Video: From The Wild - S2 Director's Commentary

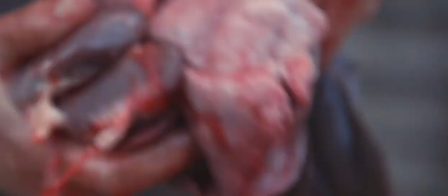17:03 Again, this was a really important component in my mind from the
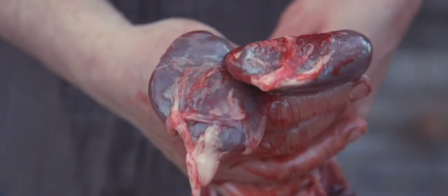17:08 wild is not gratuitously showing blood and guts,
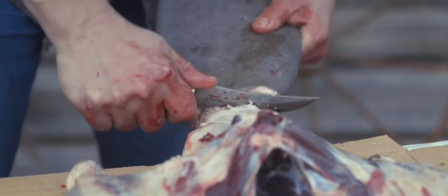17:12 which I guess this exactly is. um it's more normal about normalizing and yeah
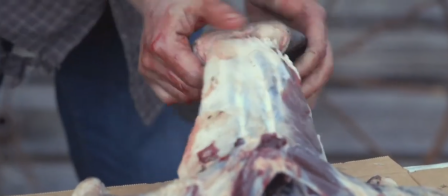17:20 i guess that normalizing this stuff so that this this shouldn't be hard to watch as a meat-eating individual he's
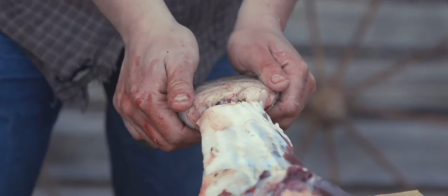17:28 currently breaking the tail off the back set of loins and tenderloins on a beaver and
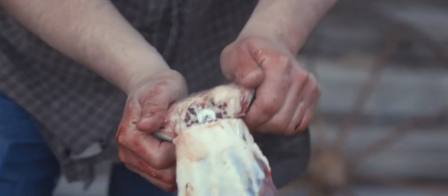17:33 yes beavers have one have two sets of tender loins and loins one
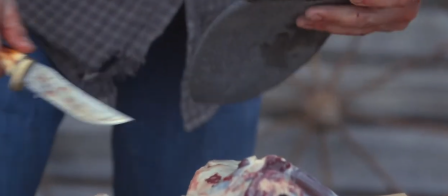17:37 uh in front of their pelvis and one behind which is very not normal but
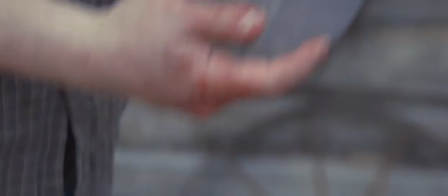17:43 they are an aquatic rodent after all um and the beaver
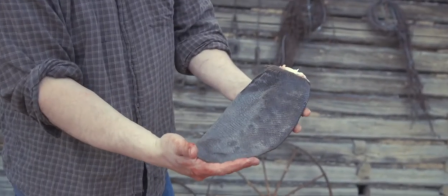17:47 tail was something that we've we've played a bit with i don't know a lot about still to this day but uh we have cooked beaver meat quite a bit
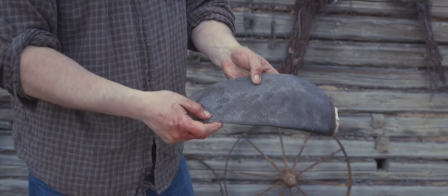17:54 um anyway blood and guts trying to trying to make it you know not gross um my kids have seen it and been exposed to
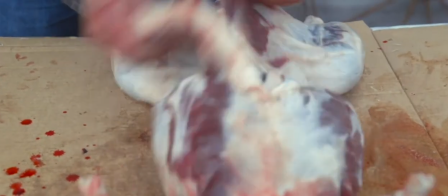18:03 it since they were little little wee ones and i just really wanted people to have an understanding of what you know how this
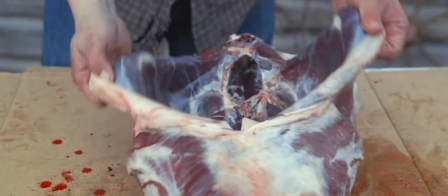18:08 this works when we take an animal and make it into food Jeff looks like he's being disrespectful right now
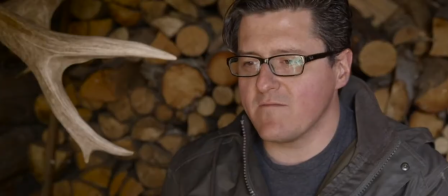18:15 Disrespectful but He's actually just marveling at how Blobular and wiggly
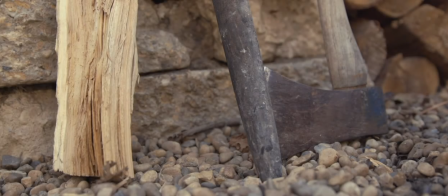18:22 That a beaver is Yet can be so strong to move A tree the diameter
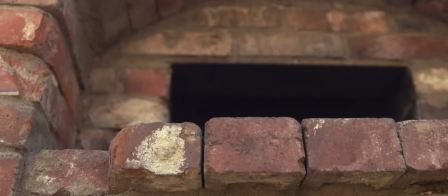18:27 of I don't know A big stump So they're pretty remarkable little critters
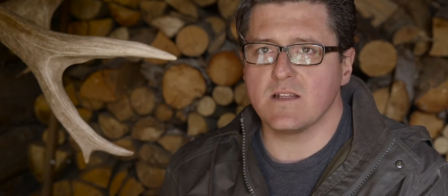18:33 Alright skipping ahead We're at my wood oven in my backyard That Blair and my stepdad helped me build a long time ago.
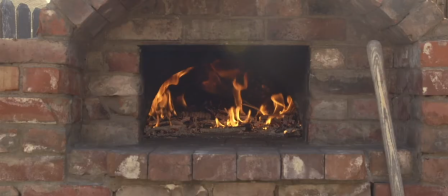18:42 That's just clay in there. It's not a fancy dome. The oven itself is just mud. The facade is brick at the front. So we had asked Braden, Chef Braden Kozak,
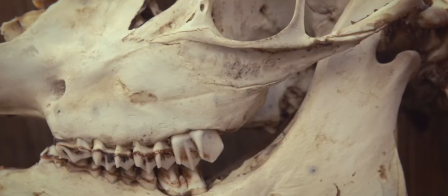18:55 a good buddy of ours from Three Boars and Wishbone and now Haido in the city here,
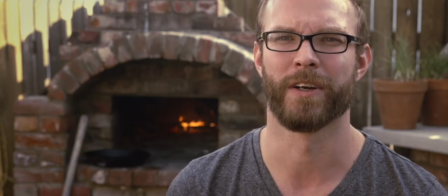19:01 to come over and just see what he could do with some beaver. And now it's one of the kind of realizations,
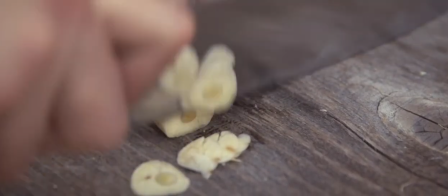19:08 maybe this was the season that it happened was that um you know brayden has pretty
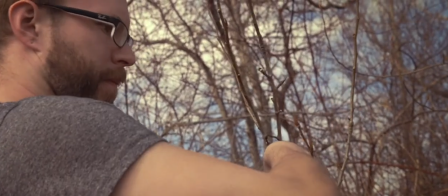19:14 amazing culinary skills but had he ever worked with balsam poplar buds which he's
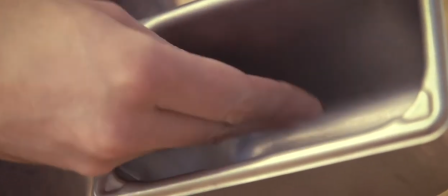19:19 sniffing right now to try and figure out no had he ever worked with beaver no
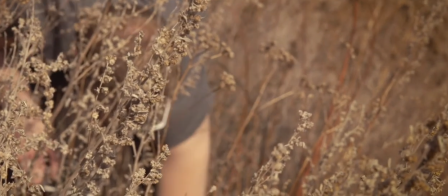19:24 is it even close to anything that he would have received from a local farm no so and he's picking wild onions right
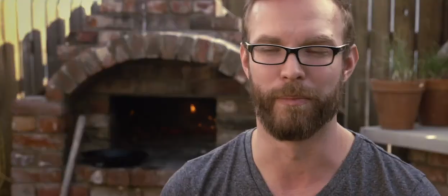19:31 now and one of my favorite spots that i take a lot of chefs when they're just kind of checking out the foraging in the river valley here um but the point
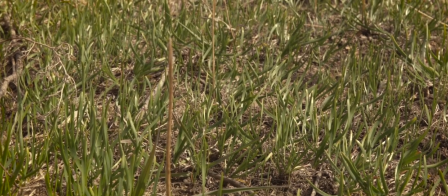19:38 is is that we discovered over time that even though these these culinary experts
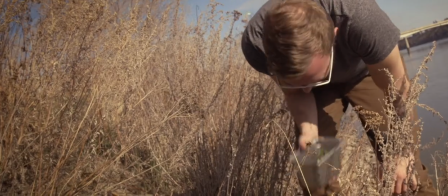19:43 had a tremendous amount of expertise we were throwing them for a pretty major loop
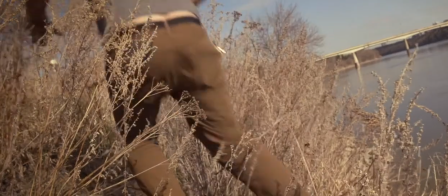19:48 by giving them ingredients like a rodent or um
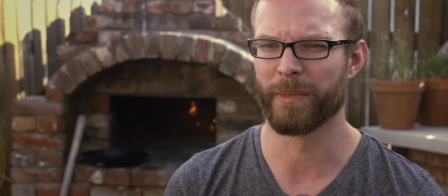19:53 you know tree buds that they just they just wouldn't have any experience with any more than
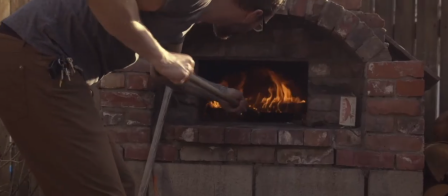19:58 we would and and as the years went on we found that we had
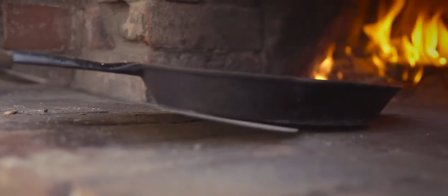20:02 more experience with these ingredients than they did so the the benefit here
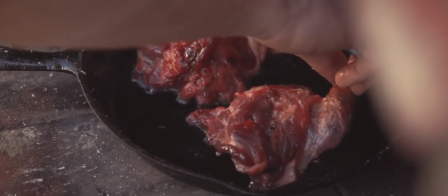20:07 from Braden would be about technique about knowing you know how much fat
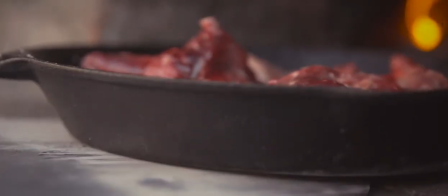20:12 should be in that pan what what should the temperature be of that pan what
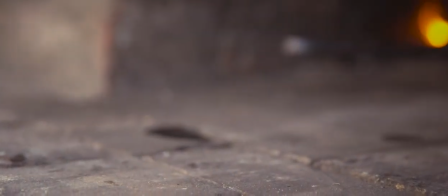20:16 cuts of meat does he want to use at that temperature those are those are decisions that he can do instinctively that
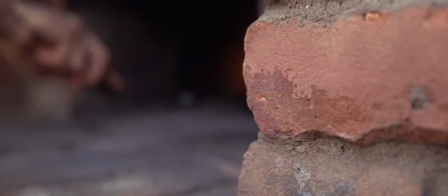20:23 take time to learn as a cook and that's where the kind of value is for us still to this day to have chefs out as they'll have technique
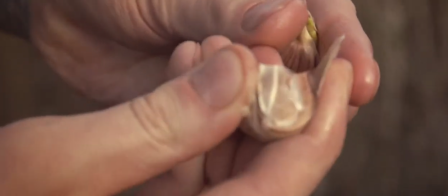20:30 that we don't have because they do it every day, day in, day out. And we'll have ingredient knowledge that they don't have because we do the wild food thing day in, day out.
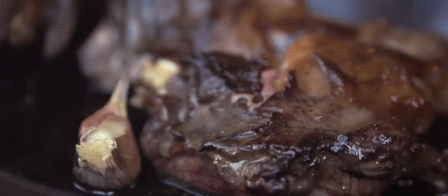20:40 So, so yeah. So Brayden got to play with some fun ingredients here. I had some overwintered leeks in my garden, which just means they survived the winter and we were able to use them.
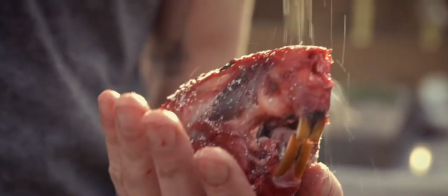20:49 That is a beaver head and he's about to cook it.
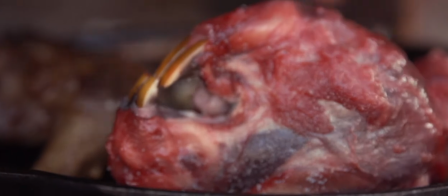20:57 you know like full disclosure this cookery scene is funny for me to look back on because
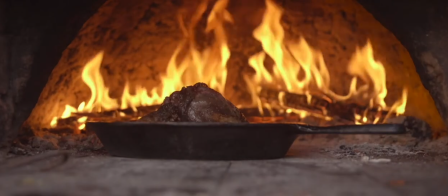21:03 it is the for whatever reason whether it's because it was trapped or the water body it was trapped in or
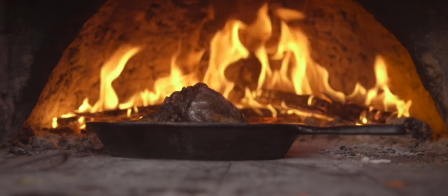21:10 because of um back to how how it died um you know i i just can't say
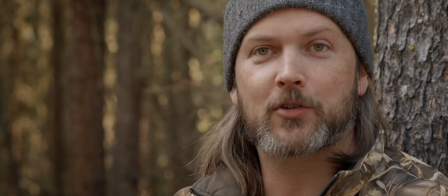21:17 i we i still to this day don't know why that was the most disgusting beaver we've ever eaten it was awful and it was our first kind of go at it
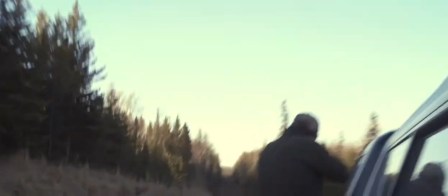21:25 and that's not because it was brayden's fault um it's just it didn't really turn out uh there's a big dramatic scene going
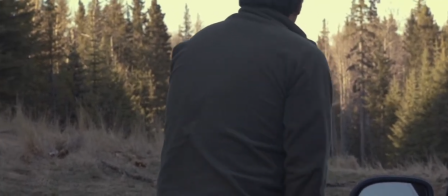21:32 on i'm yapping about beaver anyway so we failed at beaver cookery uh we have since figured it out we figured it out in season three four so like
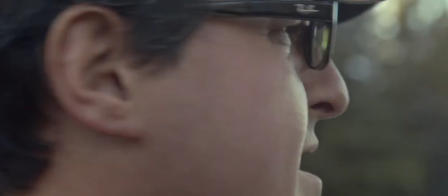21:39 big time or it's it's like excellent but you need to know some things about beaver uh jeff is about to harvest um what we call
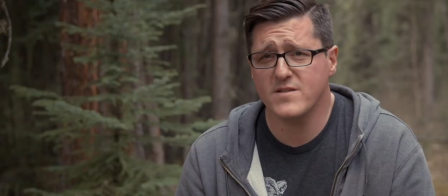21:46 golden bear which is uh um very what i've learned is a very rare color phase of a black bear at the time it seemed like whatever you know it must be common because we got one in season two but haven't seen anything even close to that uh for many years since um a
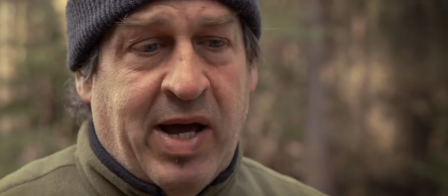22:04 few important things to know here uh well one is that we've hunted this line a lot and i've had quite a few experiences on this line
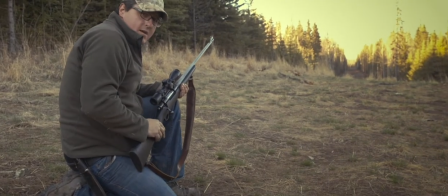22:12 since then uh this cut line um in this scene john was going to be our primary shooter with a with bow because jeff and i both wanted
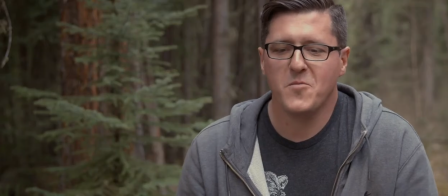22:20 to see that happen. But John made the call of, uh, the wind is wrong for me.
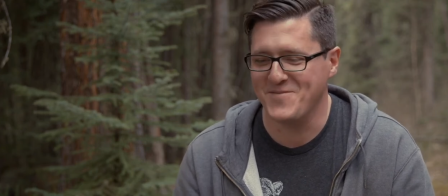22:26 And, um, so there's no way that I can stock up to it or he'll, the bear would smell him.
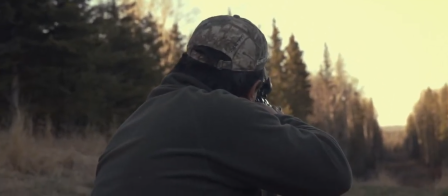22:31 So then Jeff had to, uh, make a move. Now the bear's way down the line.
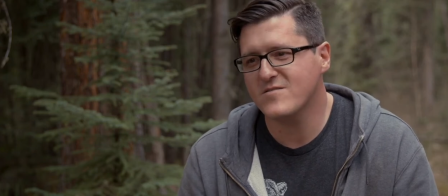22:35 And again, creatively, you know, this is the director commentating, commentating.
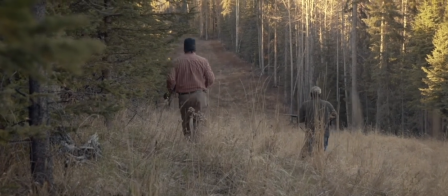22:41 Um, you'll notice that I'm on the, I'm on this, the hunters.
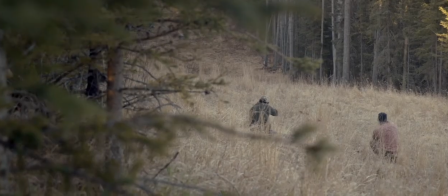22:46 I'm more interested creatively you can see the bears moving at the back of the frame there if you want to rewind it but that that's kind of the point i wanted to see jeff
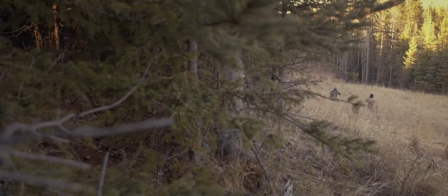22:55 jeff uh the human and his experience not the
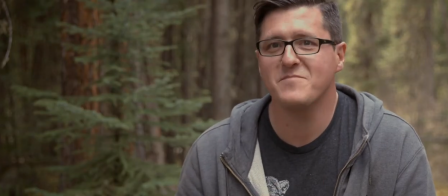23:00 bear the animal and it dying that has uh is both
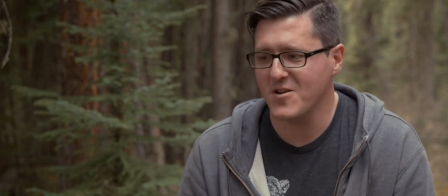23:04 i'm going to admit difficult to show if to have a really long lens on an animal and then you wait until the
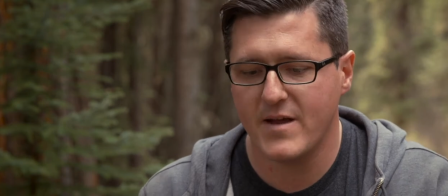23:10 the shooter's asking the camera guy you got it you got it got it we just didn't want to go down that road ever i and And I didn't think that was
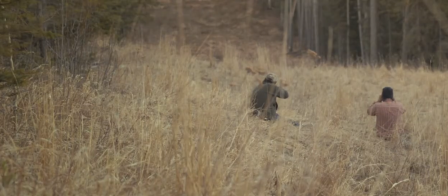23:17 the important story to tell. I knew it was difficult to achieve anyway. And it's also more gory.
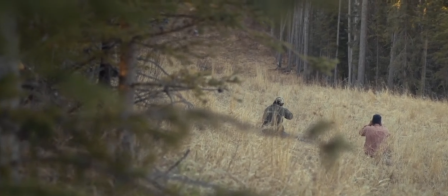23:25 I mean, you're going to... So there, Jeff just put a shell into a bear. And he just put another one into the bear.
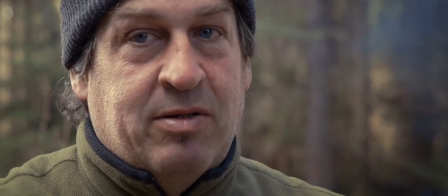23:31 And, you know, did I want to see that bear recoiling in its injury and its death?
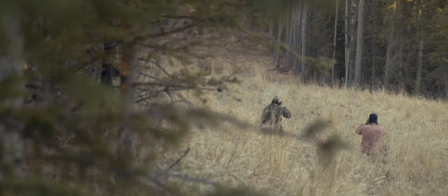23:37 Like, not really. Some people do. I'm just that artsy dude that never did. So there you go. Cameras on them. And it's really bugged some people that are viewers, and they kind of wish that we showed that.
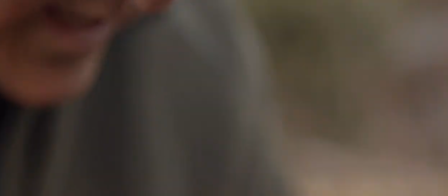23:52 And I'm just here to tell you, it's just not going to ever be the focus of the show, is watching an animal get killed.
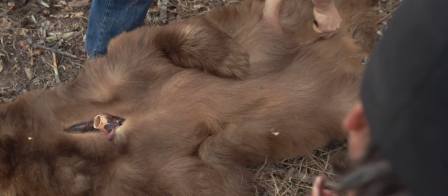23:59 Now, so there's the strangest. It looks cinnamon here.
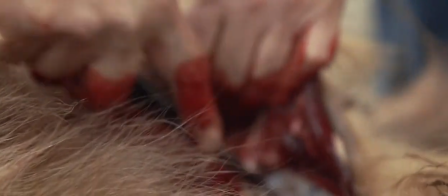24:03 It looks more cinnamon with the color grade, but the coloration on that bear is actually really,
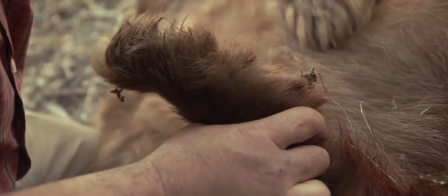24:09 really blonde. um which is i guess kind of i didn't realize how misrepresented that was in the in the
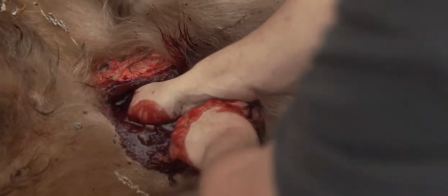24:16 film um and maybe it had something to do too with the process of um it getting tanned
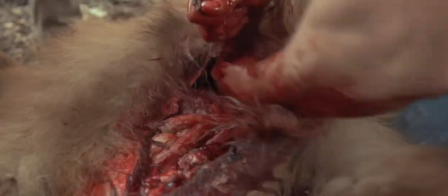24:23 but the hide is like super blonde uh so yes here we go this is gory but this is how you pull the windpipe and lungs and heart
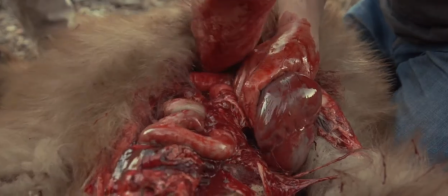24:31 out of a big game animal like it's just this is how it's done and
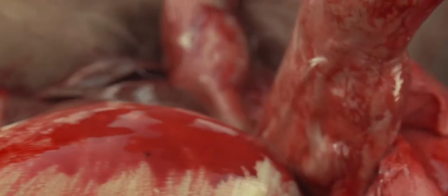24:35 jeff does tens of thousands of these in his career every week
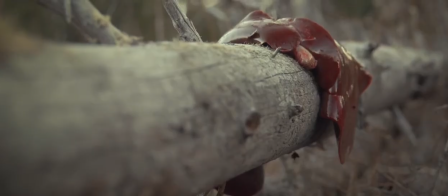24:40 so that people can eat beef and pork. So, you know,
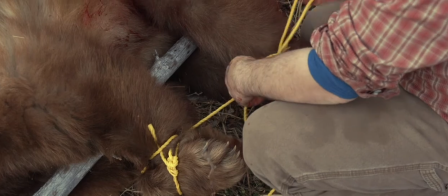24:46 gory, yeah, sure, relative to our sanitized approach to looking at how we obtain our meat.
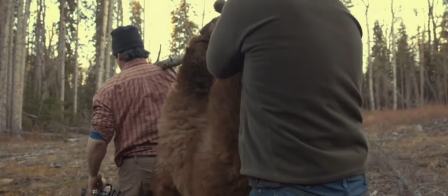24:53 But, you know, otherwise, no, he just did exactly what you do when you feel just an animal.